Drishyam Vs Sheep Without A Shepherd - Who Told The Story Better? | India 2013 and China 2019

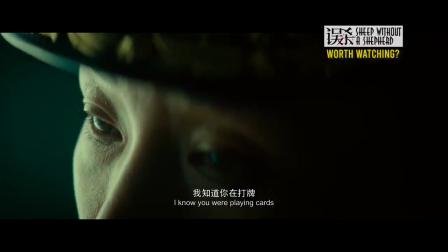(16:27)
To the audience, we have quickly shown who our main villain in this movie is and why we should fear her.
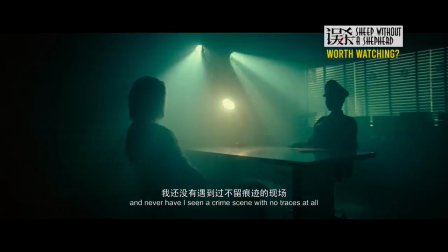(16:33)
She's ruthless, and she's efficient, and she gets the results she needs.
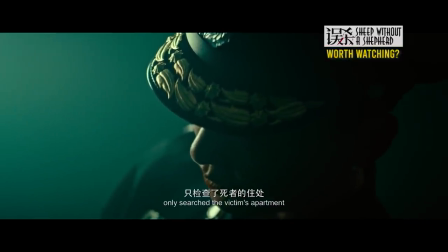(16:38)
Now let's take a look at how we're introduced to Geetha.
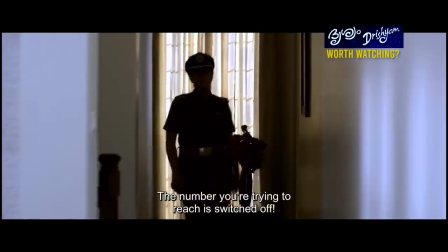(16:42)
It's 1 hour and 14 minutes into the film until we see her, and even then it's her husband who is doing anything in the scene.
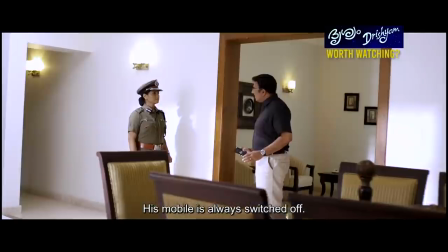(16:51)
The camera frames her as timid, don't forget, she is a highly decorated Chief of Police,
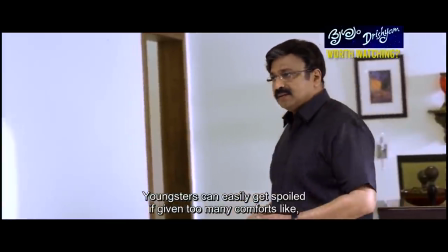(16:56)
and yet she is spoken down to by her businessman husband, who constantly interjects himself into scenes where she is working.
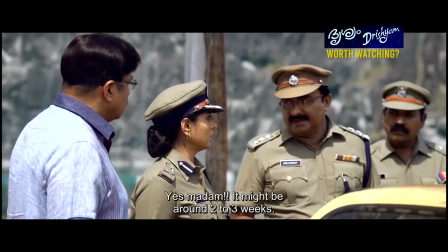(17:04)
In fact, it seems like he is there in almost every scene she is in, constantly telling her how to do her job.
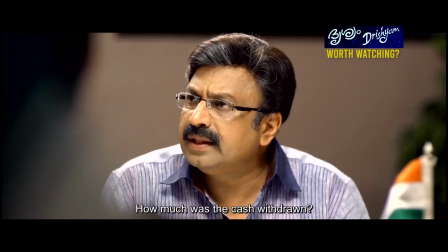(17:11)
How is the audience supposed to believe she is a character anyone should fear when her husband is pulling all the strings?
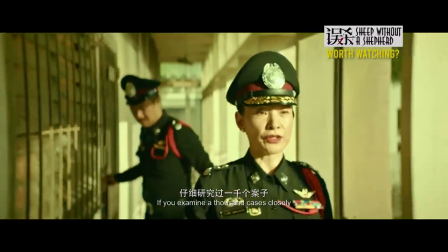(17:18)
Let's also consider this. In the Chinese version, we meet La Wen before we meet Su Cha.
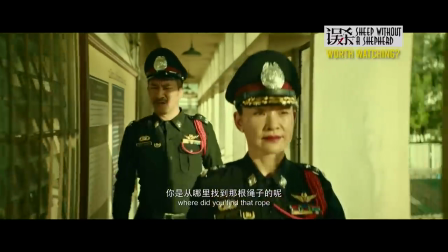(17:25)
That clearly goes to show you the importance of her character. We even meet her before we meet Li's family.
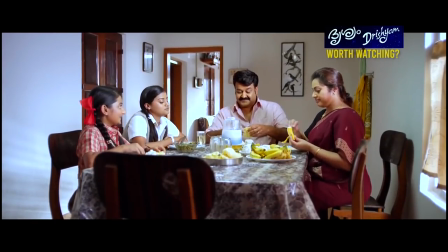(17:31)
Yet in Drisham, not only do we meet George's wife, daughters, father-in-law, mother-in-law,
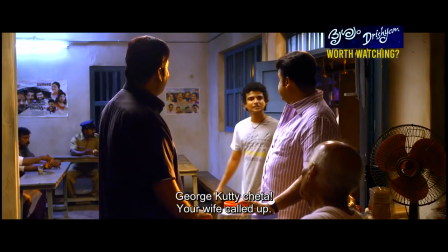(17:38)
brother-in-law, business partners and a bunch of random strangers before we even meet Geetha, we also meet Varun,
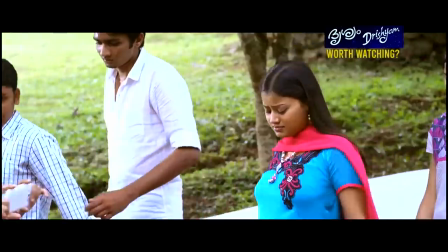(17:45)
her son and the victim, before we meet her. Where does that put Geetha in the pecking order of villains in this movie?
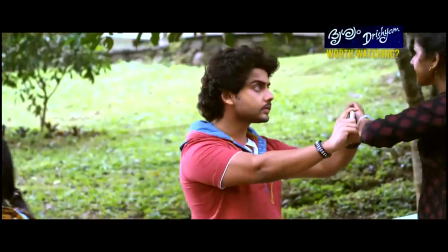(17:51)
Right at the back.
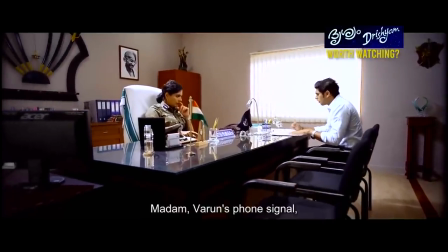(17:53)
So as the audience, why should we worry about her character and be frightened of her power when the film maker has shown us that she doesn't really have any.
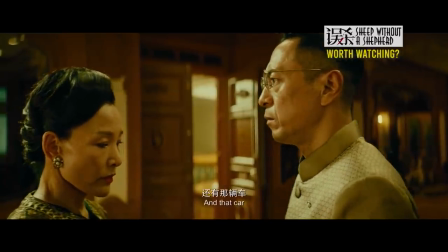(18:03)
This was addressed in the Chinese version by having her husband, played by Hong Kong actor Philip Kyeong,
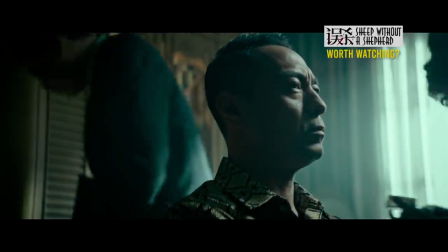(18:09)
as an absent father politician who cares more about his political career than the disappearance of his son.
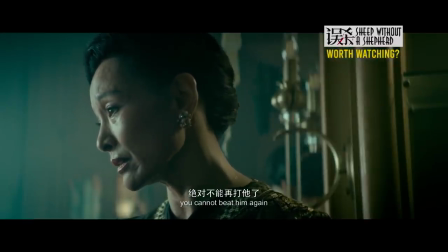(18:14)
He doesn't interfere with La Wen's investigation, which in turn makes her feel he doesn't care.
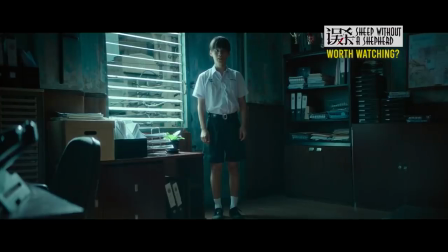(18:20)
There is a fantastic scene in La Wen's office where she daydreams Su Cha is still alive.
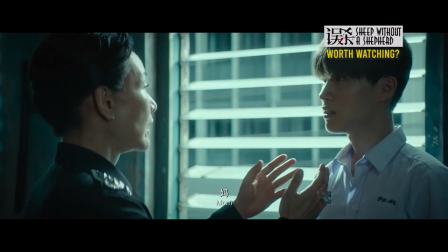(18:26)
This allows the audience to connect with her as a mother figure, not just a police officer.
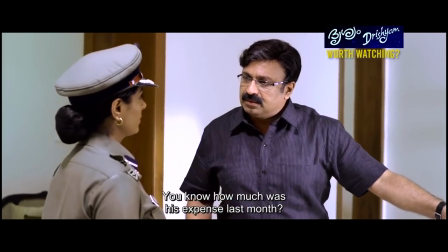(18:31)
No such scene ever occurs in Drisham,
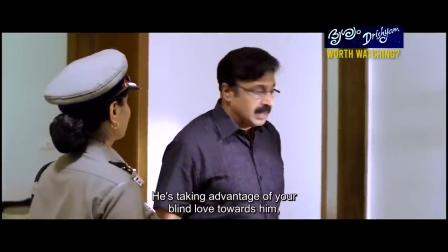(18:34)
with the only care Geetha ever expresses towards Varun being her defending his credit card expenditure to her husband and a shot of her looking at his photo.
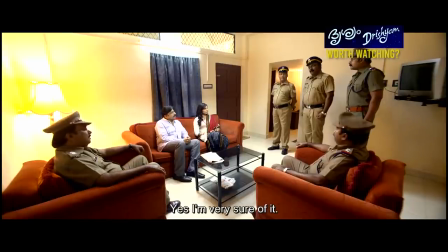(18:43)
And in another telling fact that doesn't help the film, is that we never see Varun and his parents together in a shot.
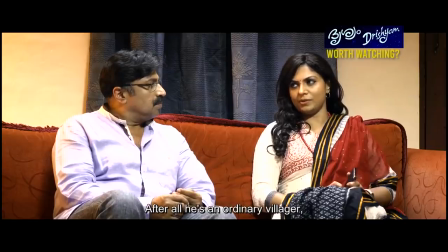(18:50)
The audience is never shown the fact they are a family, it's only really implied.
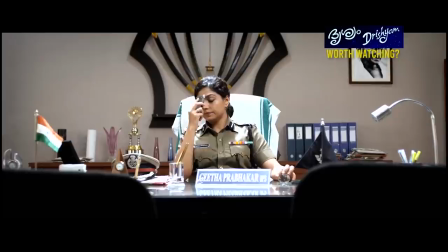(18:55)
Why should Geetha and her husband care about Varun when we never see them together? Why should the audience care?
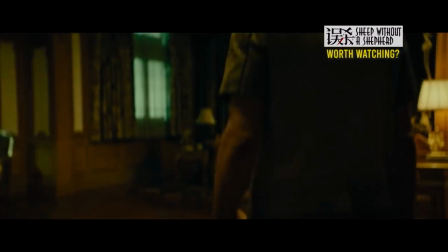(19:02)
The Chinese version fixes this with a scene of a party, where all three characters are shown briefly together.
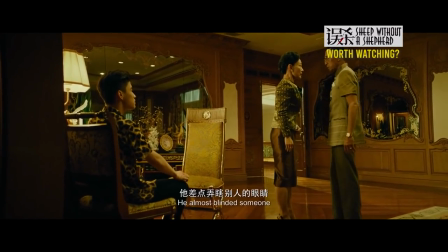(19:08)
It's established to the audience that the son is a brat, the mother is overprotective, and the father has no idea how to control him.
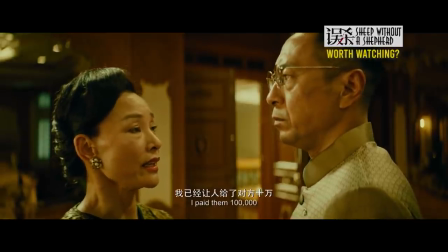(19:16)
In one short scene, we know more about the family dynamic in the Chinese version than in the whole final half of the Indian original.
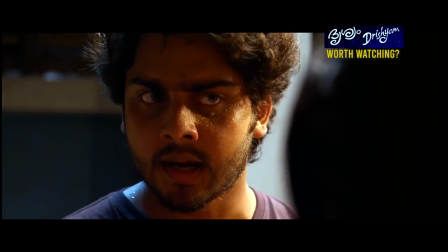(19:25)
We should also look at the incident which causes this whole tragedy to occur.
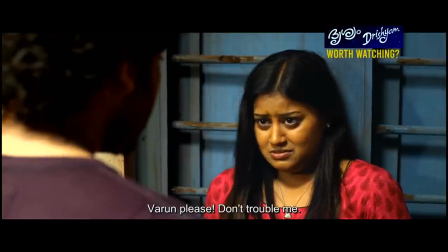(19:29)
Not the death of the police chief's son, they're both the same, but the incident at the camp that precedes it.
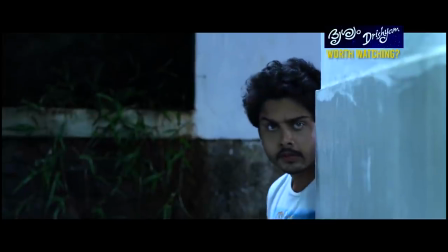(19:36)
In Drishyam, Anju is the unsuspecting victim of a nude recording when Varun follows her into the showers and records the whole process.
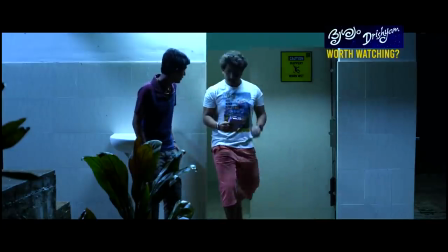(19:45)
He then uses this to blackmail Anju into a sexual tryst, where the first time she learns about it being when he confronts her.
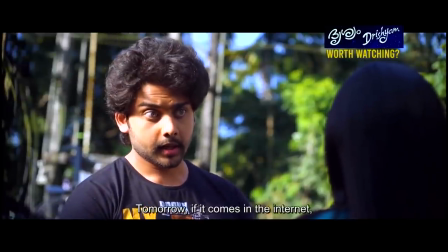(19:53)
It's at this point where her behaviour changes from being a happy girl to being a bit withdrawn.
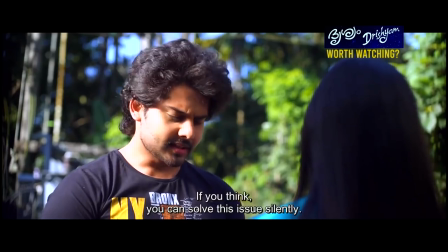(19:59)
Now it's important to note that this withdrawn element only lasts until she accidentally kills Varun.
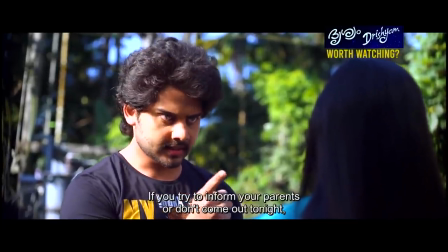(20:04)
After that point, she seems to return to normal. I'm going to chalk this one up to poor directing.
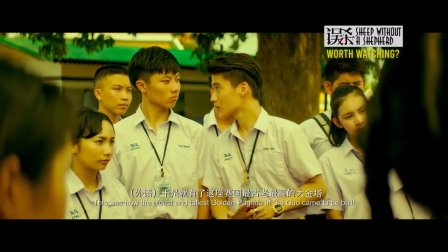(20:11)
Let's check out the same incident in Sheep Without a Shepherd.
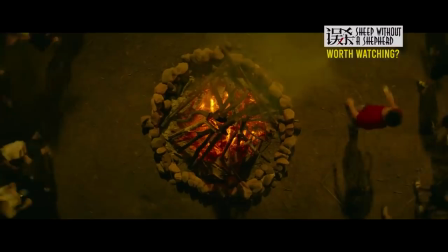(20:15)
At the camp we are introduced to Sucha, who is being a pest by taking photos of all the girls. the same as Drishan.
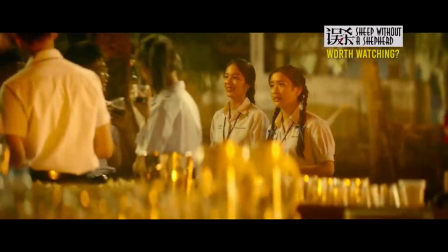(20:22)
However, Sucha takes a liking to Pingping and encourages her to drink some alcohol he has spiked with a date rape drug.
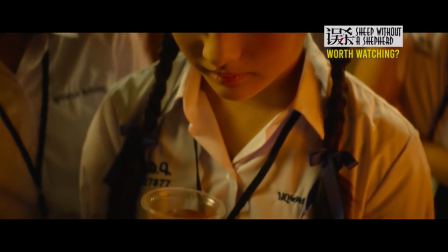(20:30)
When she passes out, he rapes her and records the whole thing, sharing the video with his close friend.